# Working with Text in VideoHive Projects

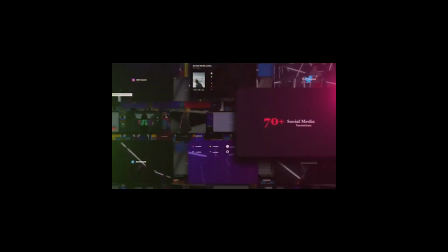These two categories are much different. In news bumpers, the text design depends on the concept.
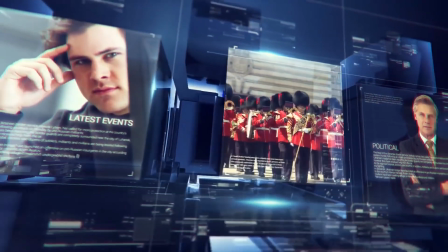Such projects look majestic, significant, and they are stylized as glass with elements of metal, wood, or plastic.
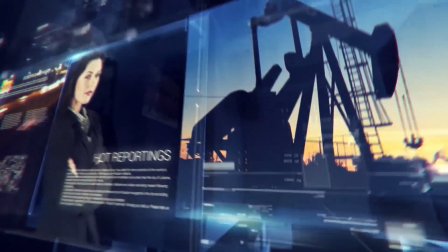To show the majesty of constructions and forms, big details and elements are refined with small details and text.
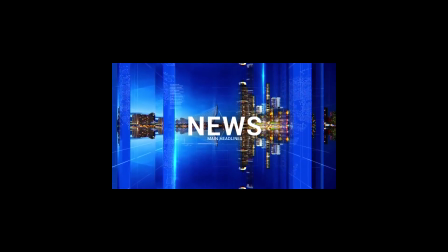As a rule, they are not read. The aim of such elements is to refine the geometry and the shot itself.
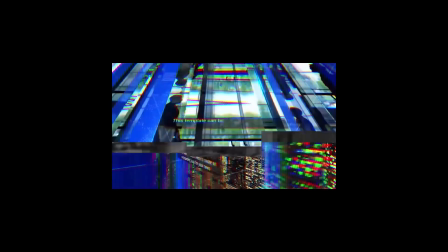The character and the content of such texts must combine with concept of the project by the meaning.
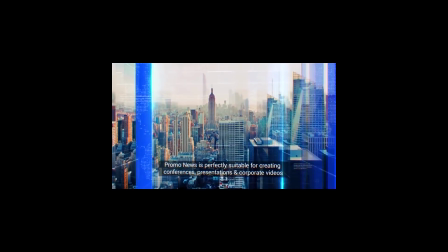If we show weather, then the small elements can imagine it in icons, figures,
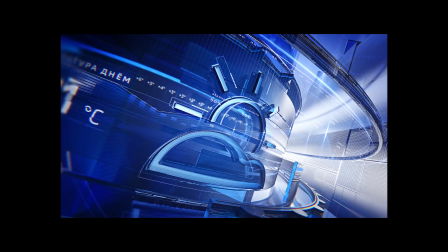small comments on weather, counter registers, diagrams imitating instruments' responses, and so on.
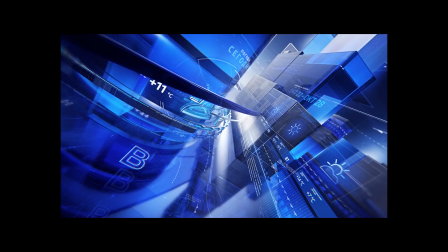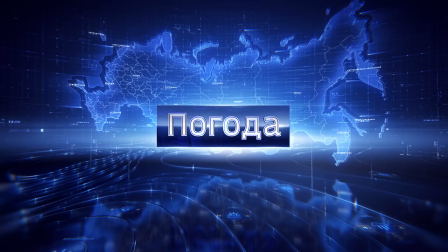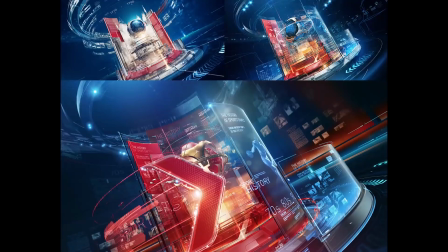If we show sports or political news,
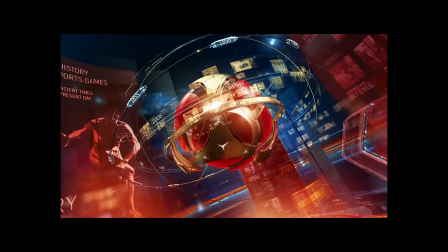the geometry is complicated with thematic phrases on sports and politics.
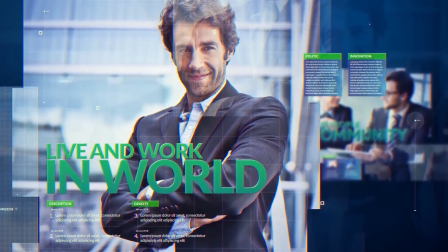Very often the small elements can look like several text blocks imitating news or press headlines,
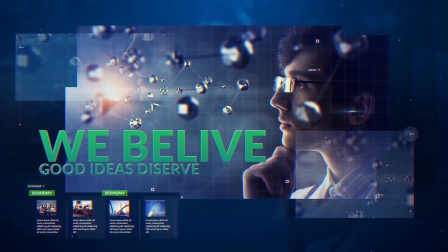websites or app screenshots.
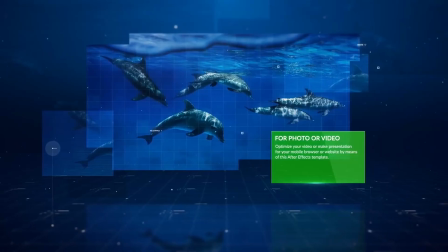The final shot with the program title is always a big smooth text styles with some material.
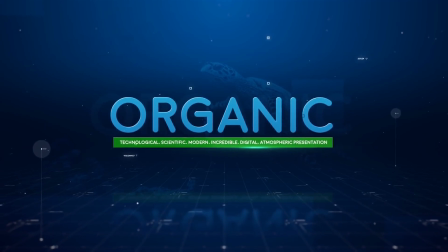It's almost always a strict, grotesque, sometimes with a slight lean to add some aggression and pressure.
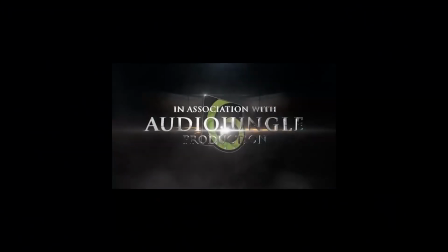In exceptional cases, the font may come from the Antiqua family, for example, if this program or template is connected with art, music, or history.
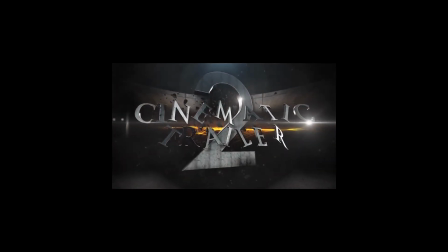The peculiarity of such projects for VideoHive is that the text should be easy to edit,
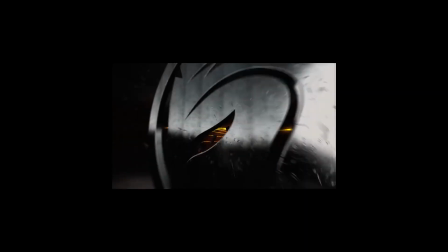so the geometry shouldn't be tied to defined symbols or words. It limits the range of visual solution in a way.
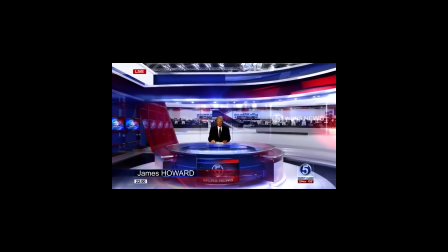News broadcast packs include many graphics elements, openers, bumpers,
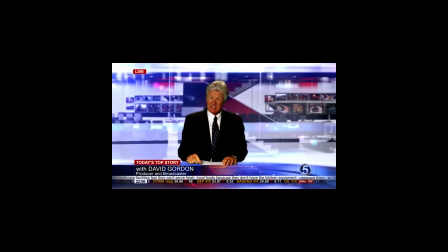transitions, titles for the newscasters, live broadcasts, interviews, weather forecasts, maps, and so on.
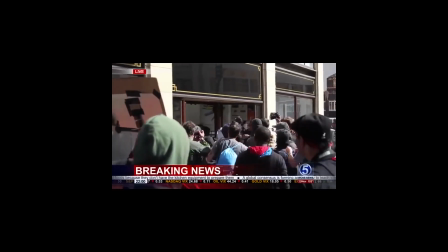The common feature of these elements is text blocks in separate boxes and plates.
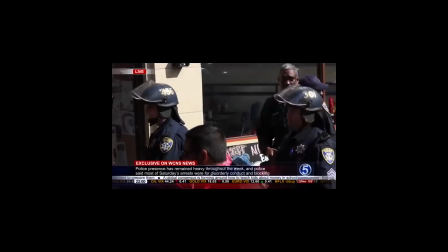Arranging the text in such plates depends on its aim, volume, and importance.
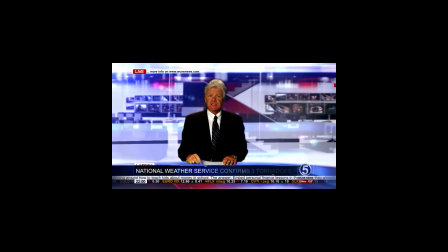While working at such templates, take into account the size of the plate, the distance between its edges and the text,
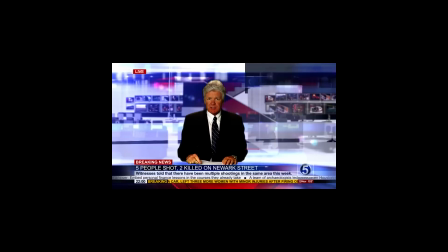location, texture, color, transparency, and the stylistic feature of the plate, the readability of the text,
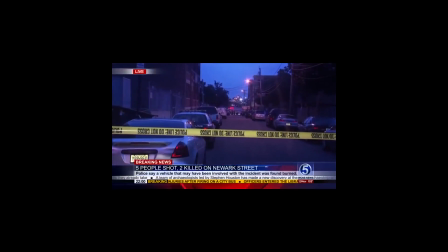and its volume. The arrangement of text in the plate is marked by the first capital letter.
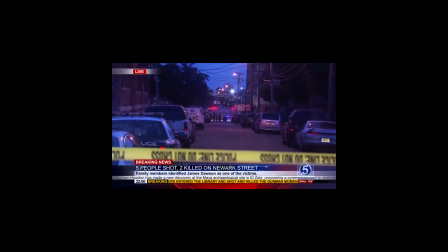The distance between the edge of the plate above and on the left and the first pixel of the capital letter must be the same.
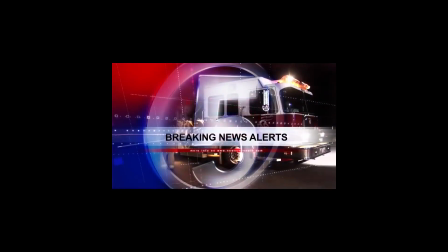Usually it doesn't exceed one symbol size, but it strongly depends on the quantity of the text.
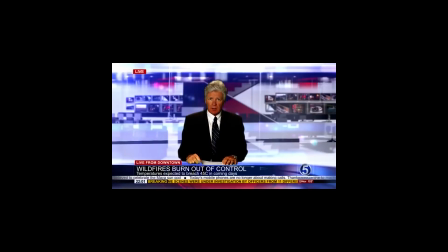The smaller is the text, the smaller is the plate and the distance from the plate edge to the first symbol as well. If you try to make a text plate yourself, taking this in account,
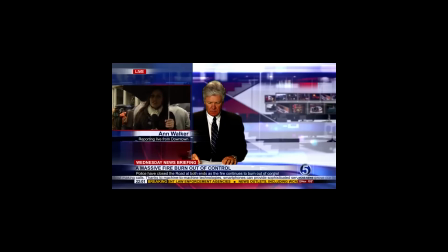you'll make sure that in other variants either the text will be too close or, in the opposite, the plate will be too large. But there is an exception.
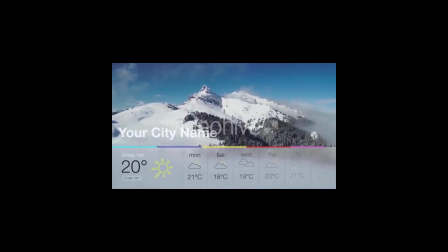If there are icons or infographics on the plate, then the distance from the edge of the plate to the first symbol depends on the case.